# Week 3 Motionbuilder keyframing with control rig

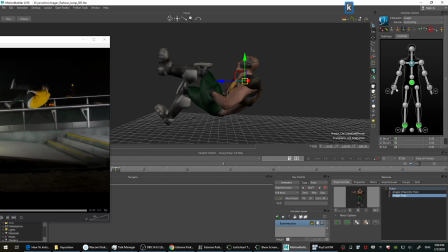4229s
arms. Just maybe take it up a little bit.
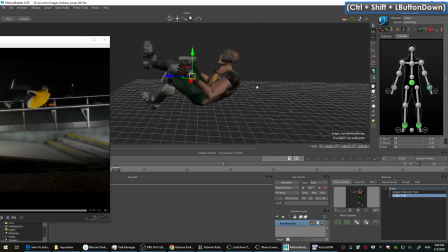I think he's preparing to land, so he's gonna start looking where he's landing in case there's a pool or I don't know, somebody, he's landing on somebody.
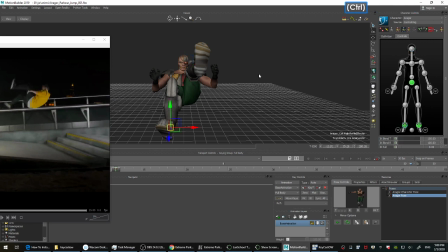4264s
In here, so we don't need to tuck anymore, so I would just open up. Okay, pinning is off, so I would take it off. Release pinning is off, so I would just take it off a little bit. And maybe adjust the feet a little bit so they look more natural.
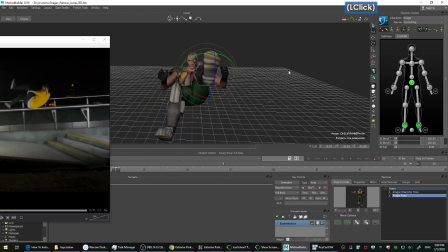4282s
And open the other one up a little bit, because we finished the tuck, so technically we don't need it.
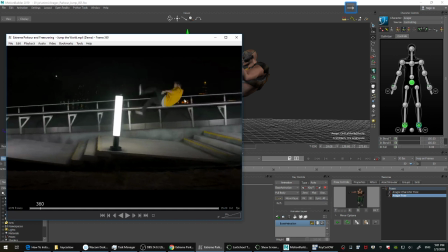4295s
Okay, so this pose is good. I can probably go to the first contact, which is this.
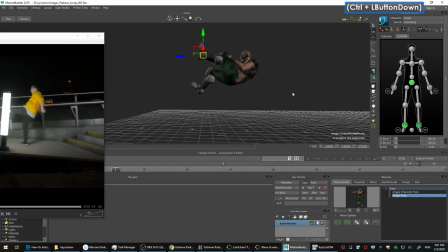4308s
Alrighty. Advance, 1, 2, 3. Save. And same trick. Release, full body, go down.
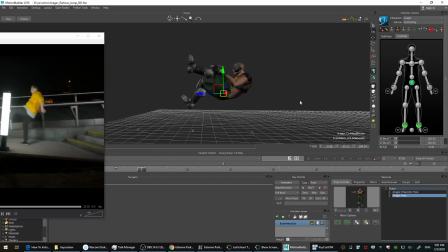4325s
Actually, I'm gonna see if I can copy. No, they're not the same. I thought they were maybe close.
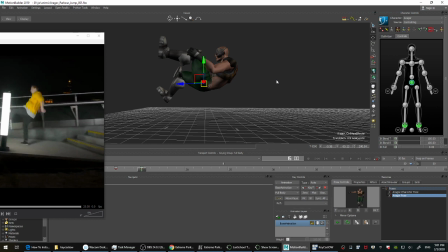I can try. I'm gonna try. So here, this is the opposite here, right? The right foot is planted, correct? Yes.
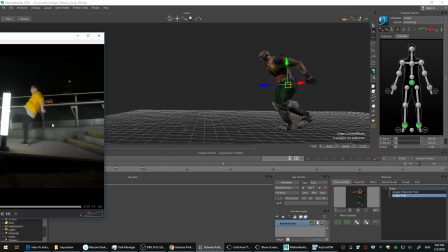4361s
So the right foot is planted, but in this pose, no, it's the same. Yeah, it's the same. So I'm gonna update this pose. Go to this pose.
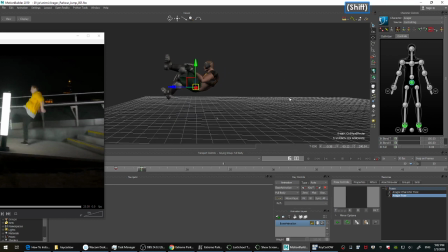4377s
And I'm gonna copy the whole pose, okay? Boom. So he's gonna go to that initial position we did. So we need to move this to move it forward.
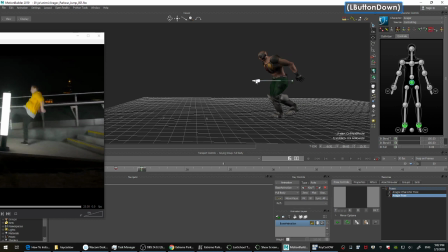4393s
So keep the release pinning off, full body, and I like to do these sound effects. So now what you get is similar pose, you just need to adjust it. Okay? It's getting you closer to the pose that you want.
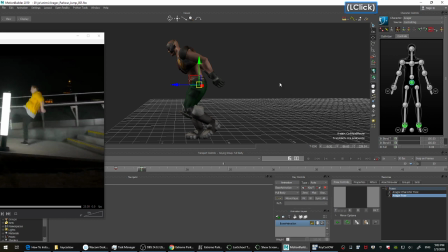4413s
It's really quick. The pose control is really powerful. So if it's there to use it, if you want to use it, use it. He might be too forward. So if I put the trajectory, it's not that bad. So let me see.
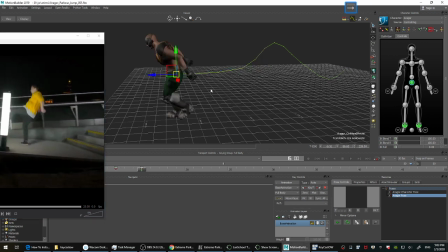4434s
Yeah, he might be too forward. So bring it back here. Okay, and his hips. Let me see, back and forth, back and forth.
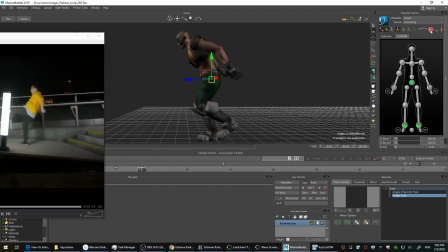4452s
Yeah. So I'm gonna release, take off the pinning. This one, and look at the hips. The hips are still pointing up. He hasn't landed fully, so we need to rotate it.
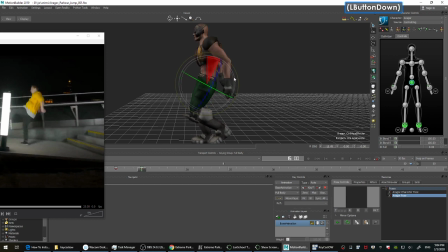4467s
Rotate. Hips up. Facing up. If I go on local, you'll see the rotation.